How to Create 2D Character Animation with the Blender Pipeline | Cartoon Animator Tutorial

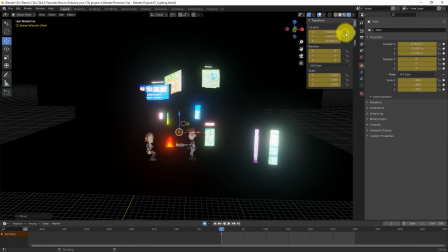8:20 Once we do that we can go to the properties and let there be light by bringing up the power level.
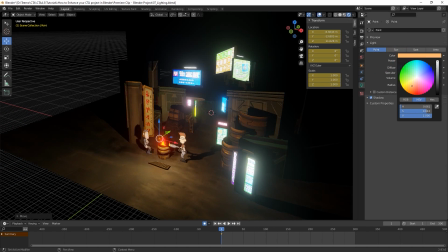8:26 We can also change the color tint to something a little warmer to reflect the warmth of the fire.
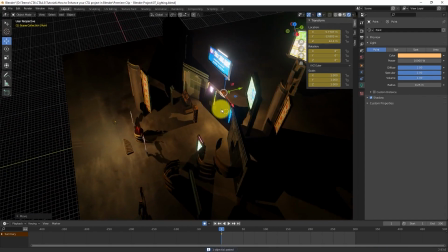8:33 From there let's Let's duplicate that light and bring the copy a little further back in the timeline, then give it a colder color to reflect the glow of the signs in the background.
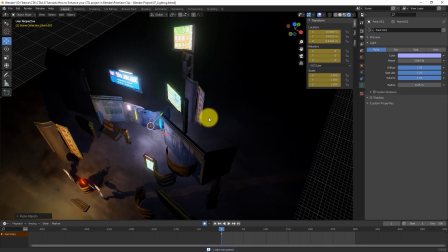8:43 We can then duplicate that light and move it further back to light up the furthest background plane, which will act as sort of a third layer to bring in more depth to our scene.
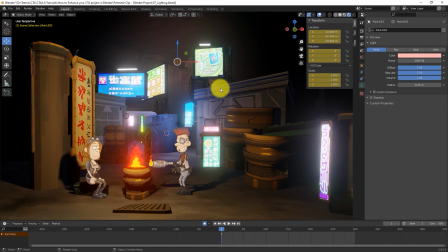8:54 Set the lighting appropriately to give a subtle yet noticeable addition to the scene. If we pan left and right we can see the 3D parallax effect taking place.
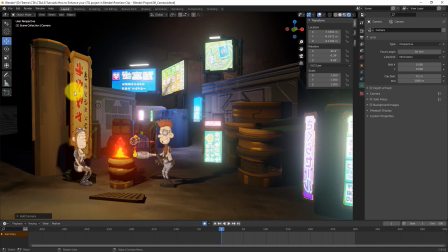9:04 Finally, let's get to the camera. We can go to that same add menu to find a camera and then proceed to set up a separate window for user and camera perspective.
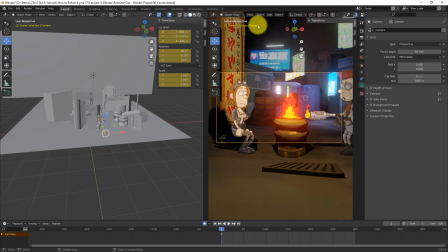9:13 From there, I can manually adjust the position of the camera at different points in the timeline to create an animation that
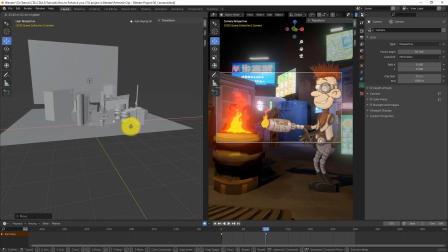9:19 will take us from focusing on the background to zooming out a bit and panning through the scene to maximize the parallax effect.
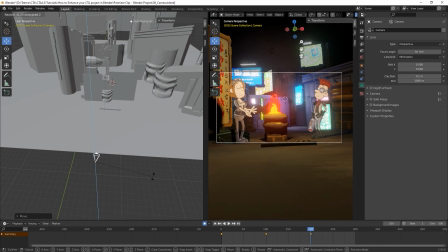9:25 The full 3D production environment in Blender really allows you a lot of freedom to enhance your cartoon animator scenes,
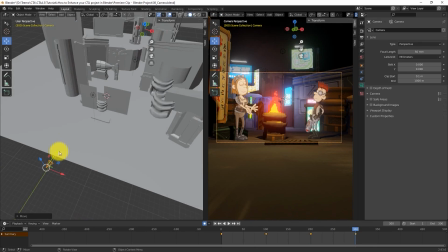9:31 and with all of the output options it's easier than ever to accomplish.
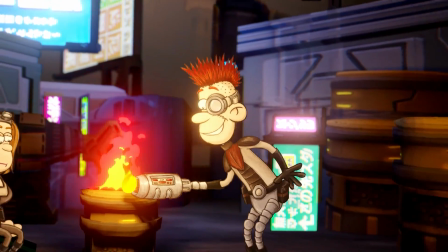9:36 Thanks for watching this tutorial guys, hopefully you learned a lot, and be sure to check out our forums at forum.reallusion.com.
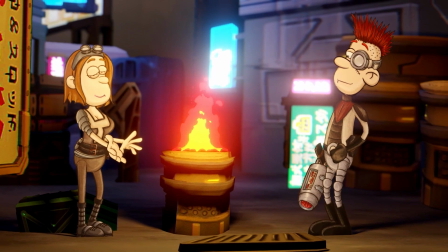9:42 I'll see you in the next video.